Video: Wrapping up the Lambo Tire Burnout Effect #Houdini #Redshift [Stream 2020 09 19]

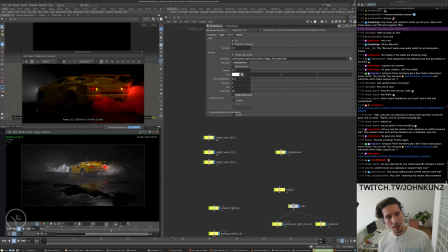You always play around with this gamma to try to just get more like contrast out of it. Might be a bit too like burned out.
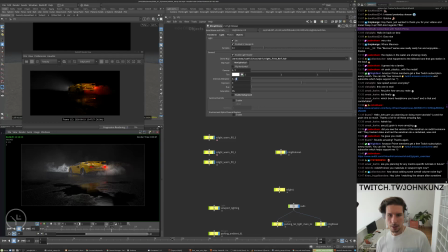For whatever reason, the redshift gamma like has the effect of increasing the overall intensity. You kind of have to keep balancing, bringing it down every time you turn up that gamma. This gamma is kind of different from
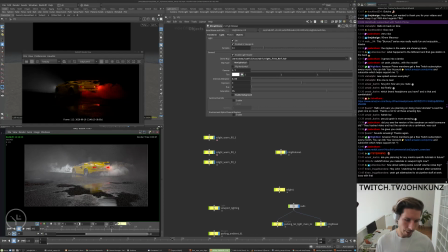like the M plate gamma. So as these values here get higher, your kind of dynamic range flattens out. This gamma works differently, where like lower numbers will flatten out the HDRI or whatever.
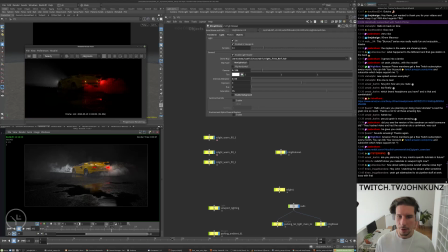So like, just have to keep compensating. You can see it's flattened out the values, the range or whatever in the HDRI with that.
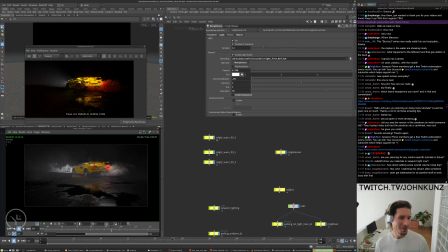Sidetrack to do pipeline stuff. Yeah, we all get busy. It's understandable. Nobody's held to an absentee attendance. All right.
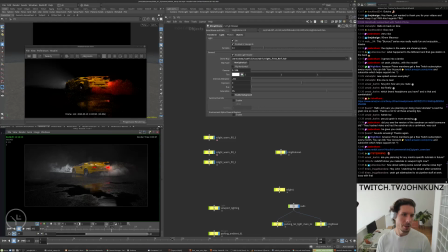Just feeling a little interesting with it. All right. Could turn these other lights back on and see what happens.
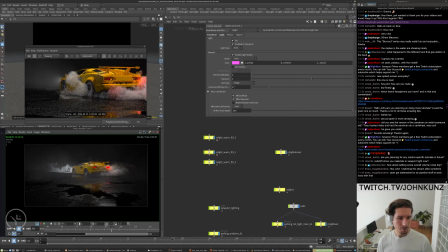I think it's a bit better now, just getting rid of too much kind of ambient light in that area. Might even really go lower with that environment light.
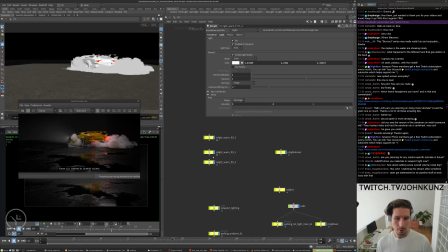So what I've done, I have the main highlight here at the top. This grid or area light that was also giving me some nice
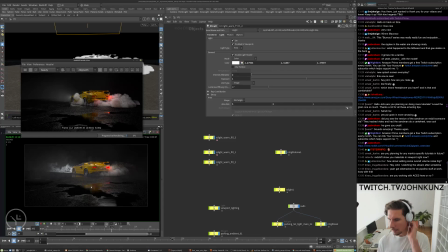specular highlights or whatever at the middle of the pavement and stuff like that. No, yeah, I'm still not working with ASIS. I'm just doing the photographic exposure stuff for tone mapping.
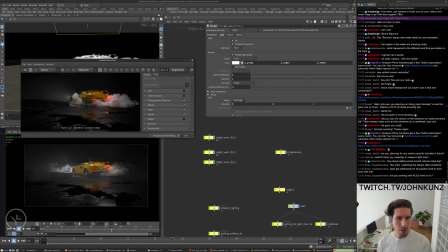Oops. All right. Just this stuff here.
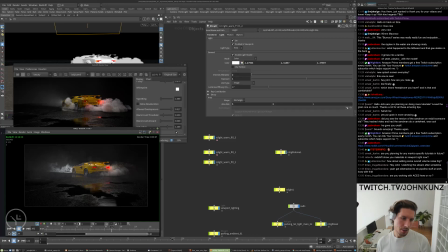So this grid light is giving me a nice rim or highlights along the top of things.
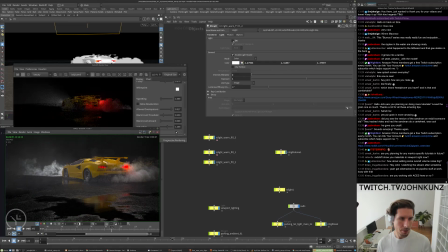Could turn it off and see the difference. I thought it was really nice up here, just illuminating the foreground a little bit. And then I have some lights on either side.
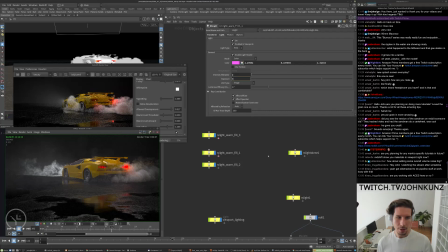I did end up turning these down quite a bit, but like this originally was doing some highlights on the shoulder of the vehicle or the curve or whatever.
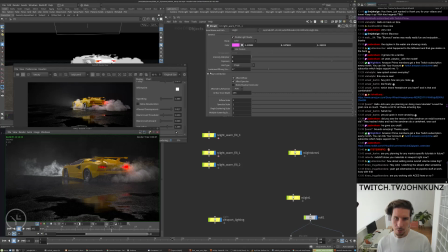But I don't know, I kind of ended up thinking that they were just a bit too maybe distracting, especially when you start to increase the volume contribution of it.
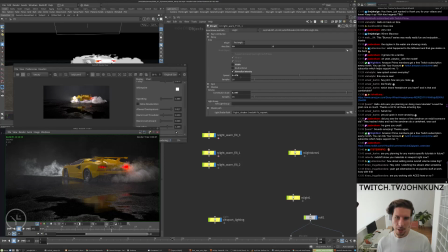I don't know, it just seemed to kind of distract from where I wanted your eye to look or whatever the whole time.